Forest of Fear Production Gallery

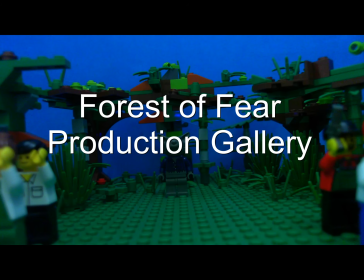Welcome everyone, I'm Andrew Bermudez and I'll be showing you another production gallery, this time for Forest of Fear. So, without further ado, let's get started.
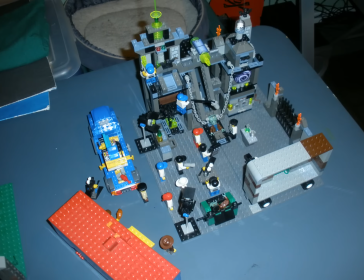Here is our first set, which is the scary laboratory where Billy Lugosi and Igor make a monster.
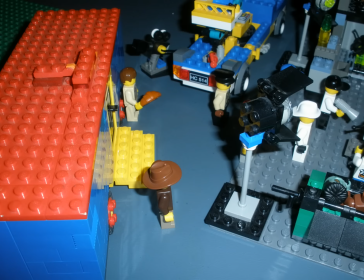This shot here, you can see the trailer for the actors and a couple of our actors.
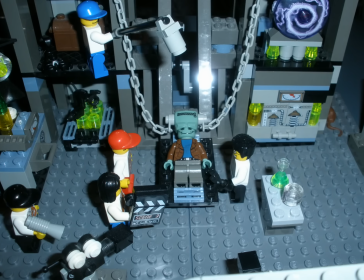And in this shot, you can get a detailed view of the lab creation table where the monster is being built.
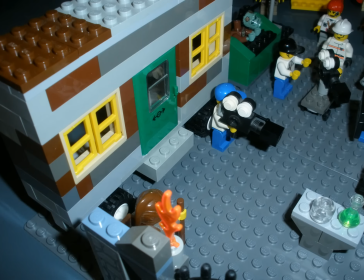And here you can also see the trailer that I built for Billy Lugosi and Igor to live in.
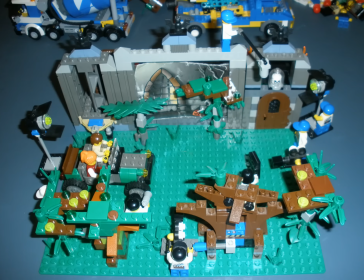This next set here is Count Werdina's funeral home.
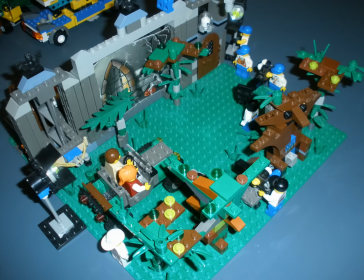In this scene here, you can see the camera crew preparing for the scene where Mary and Leo drive up to the front door for the funeral home.
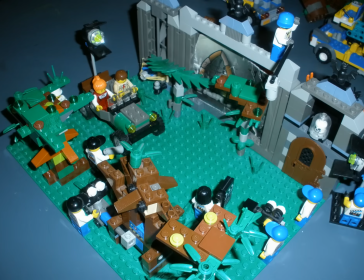Now, interesting thing is that this set, along with the set you saw previously, a laboratory,
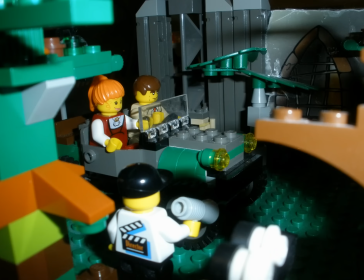were the only two sets that we filmed on the actual LEGO Studios backlot, where we had the sets
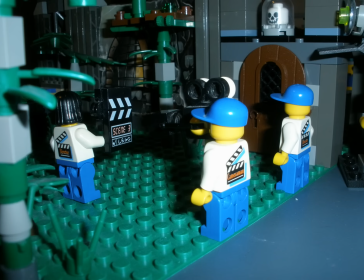available to us, you could say. The rest of the movie we went on location and filmed for.
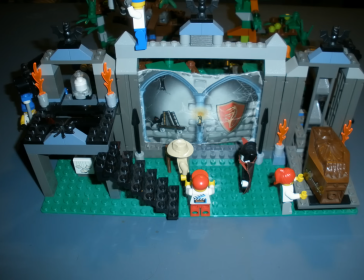And in this next shot right here, this one right here, you get to see the inside of the funeral home.
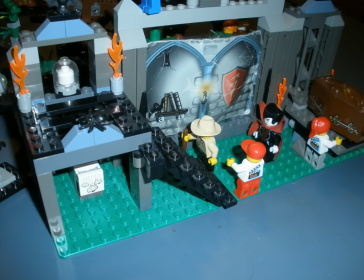And with Torgo and Count Werdina there, we have our assistant director telling them what to do.
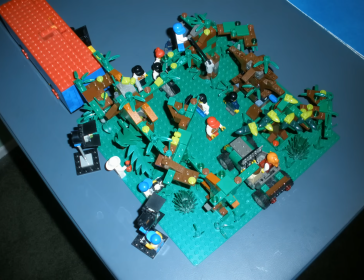The set you are looking at here is our Werewolf ambush set,
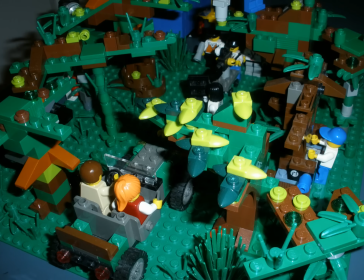where a hitchhiker who has no name in the movie turns into a werewolf and runs across the road.
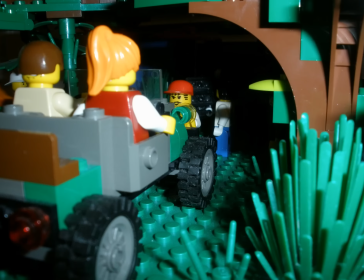Obviously, in the film, Leo doesn't believe it's a werewolf, as you may, and I'm guessing you have seen the film. But in this scene, originally, if you saw the deleted
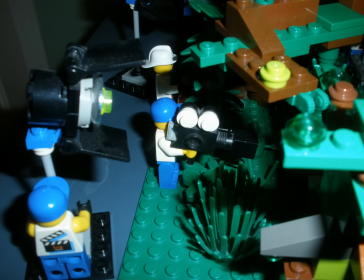animation storyboards, that they were actually supposed to pick up the hitchhiker,
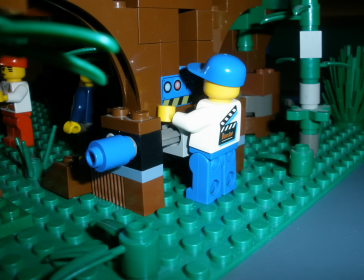but then this was thought to be unnecessary filler in the movie, so we had it cut out.
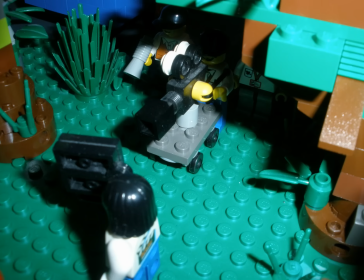Here you can see our crew setting up cameras and the director telling our actors what to do.
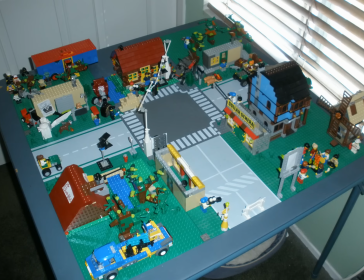Oh, here is our big Howling Hollow set.
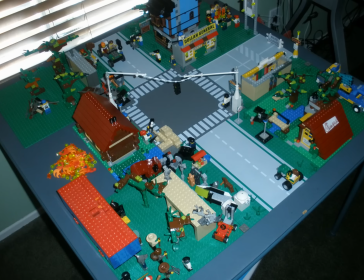This is an entire town built just for the movie, and we went to
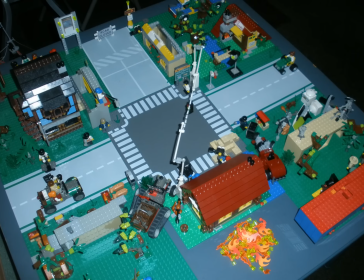into all detail trying to get all these little details in.
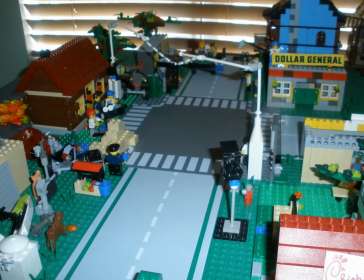Like, I put up the signal light, I filled the yards with trash.
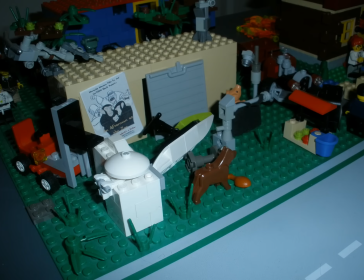I really thought about, I really wanted to make this feel like a real rural community,
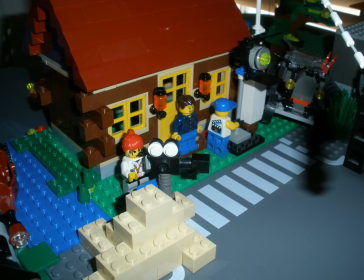like some place that hasn't been contacted by the outside world for years.
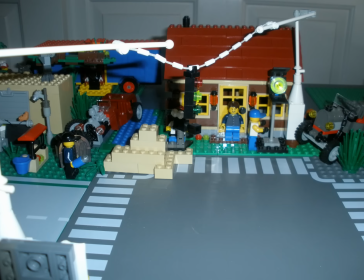Just wanted to make it look all run down, and even design the light post that way.
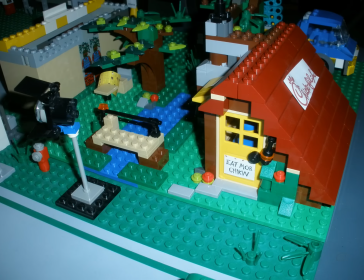However, while we were on location, I think it drove a couple of our crew members mad.
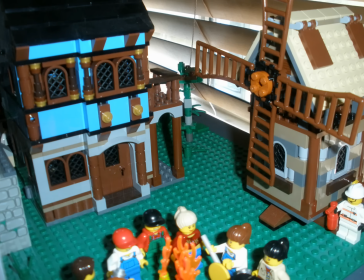I remember a time when one of our crew... Oh, before I get to that, here is a little picture of the windmill.
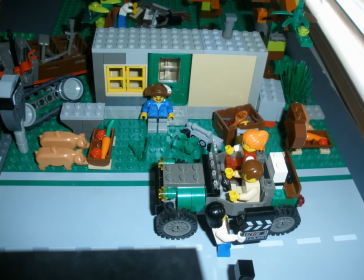Was originally supposed to be part of the set, but I need more room, so I took it out and put it in a different set. Anyway, one of our crew members was talking about how the scenery must have been driving them mad,
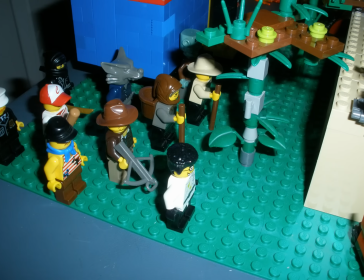because they said at night they were dreaming that they were once a wigwam and then they were a teepee.
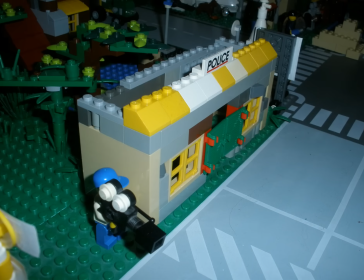Our psychiatrist on hire said that their problem was that they were two tents.
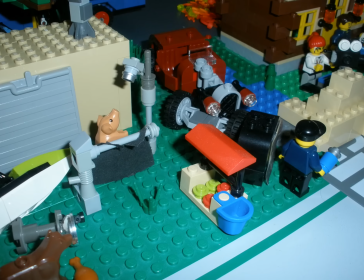Yeah, that was really bad. Anyway, in this photo right here, you can see a pig in a shower in the front yard.
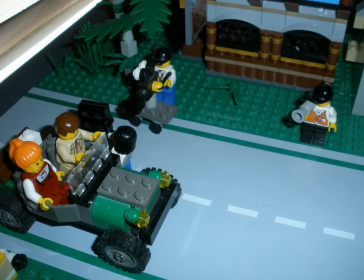That is actually a reference to a THAC 8 brick film called Pig in a Shower, and it was about as its title suggested.
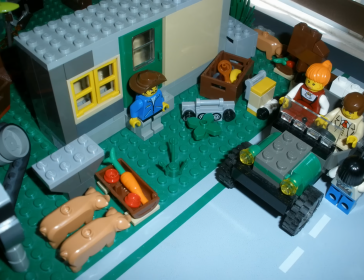Here's a couple more shots of some of the inhabitants' front yards.
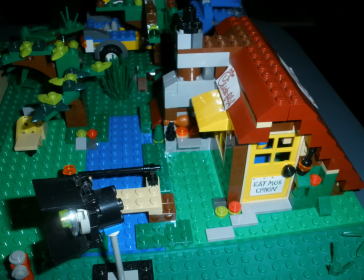I even put in a little Chick-fil-A in the town so that the residents would have a place to eat.
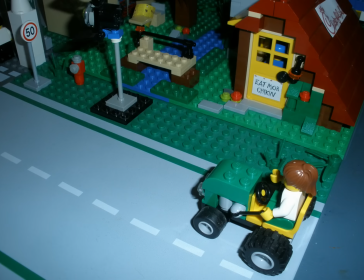I also had other stuff. I had tractors, put a couple fire hydrants in there, really went into detail here.